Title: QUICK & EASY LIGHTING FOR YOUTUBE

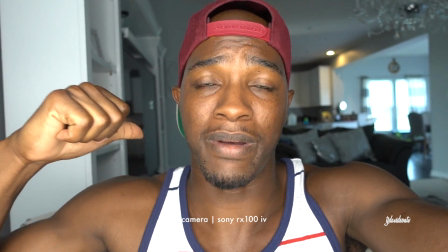For example, I would want the background to be a little bit brighter back there. I can do that by opening up some of the windows on this side.
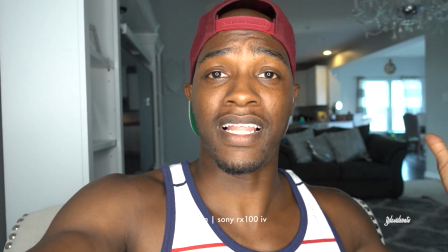It'll flood more light into the scene and allow the background to kind of brighten up.
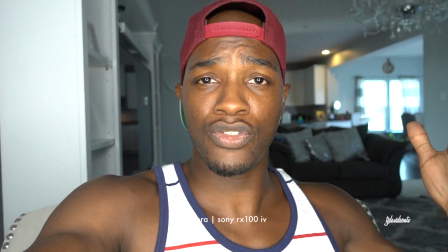So let's do that real quick.
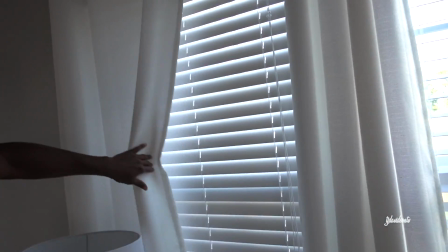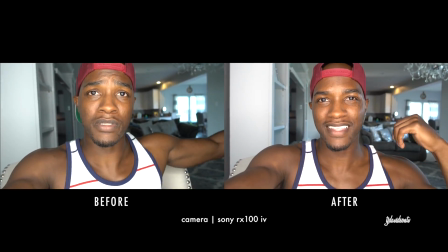So coming back over to our scene, we can see that the background is brightened up a lot more,
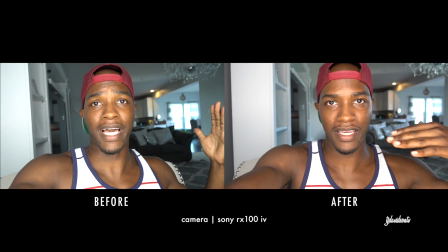and that really helps even out the scene and make it a little bit more appealing. One thing about the ring light is it does, like I said, it eliminates a lot of the shadows underneath the neck. If you were to have a light on the side, on the right side or the left side, you would see somewhat of a shadow cast on the neck. So let's try that out real quick. let's have a two lighting system. Basically, like we have now, we're using the light from the window to light the background. What we're gonna do is we're gonna use the light from the window and the light from the ring light to light our face.
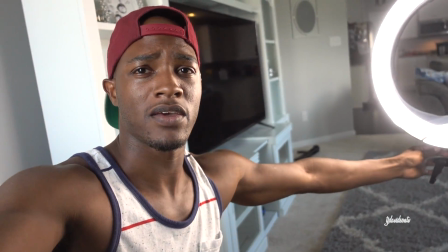Okay, so in this situation, we're gonna cut off the ring light for a second. You're gonna see how this looks with only one light.
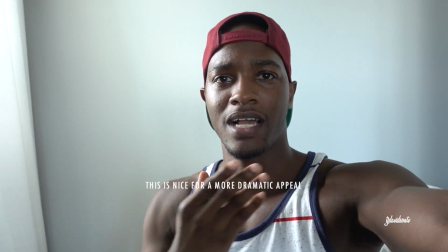You can see that the light is coming in from this side, and I have a lot of shadows on this side of the face.
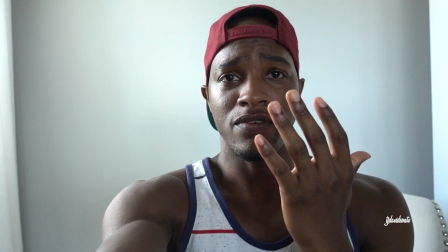Now what we want to do is we want to even out the face and make sure that we look flattering.
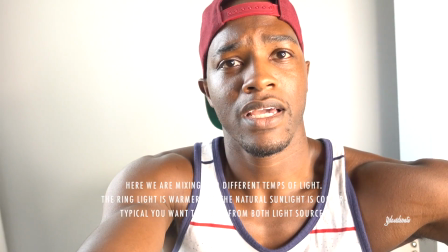So what we're going to do is we're going to turn on this light over here, turn on the ring light, and you can see it kind of fills up the face there.
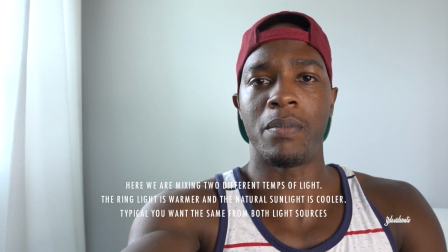But right now I feel like that looks pretty good. And the lighting is pretty even on my face.
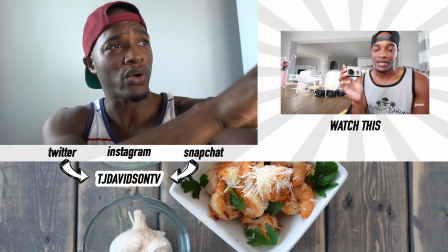So that's something you want to do. If you have two soft boxes or two ring lights, you would put one on this side, one on the other side.
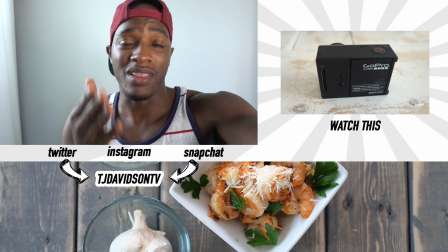I think this is a pretty good setup. So if you guys have any questions about lighting or anything, if there's something I did not talk about in this video,
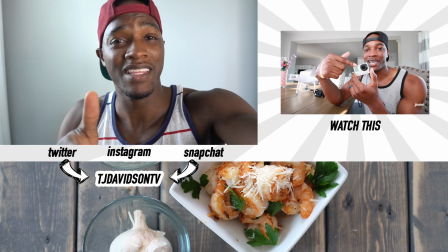let me know in the comments below. If you guys want to talk about anything else as far as lighting or camera equipment,
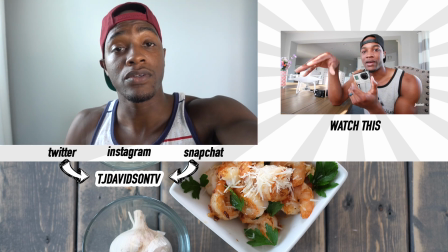let me know in the comments below. And I will see you guys in the next video. And because of the wide angle on this lens and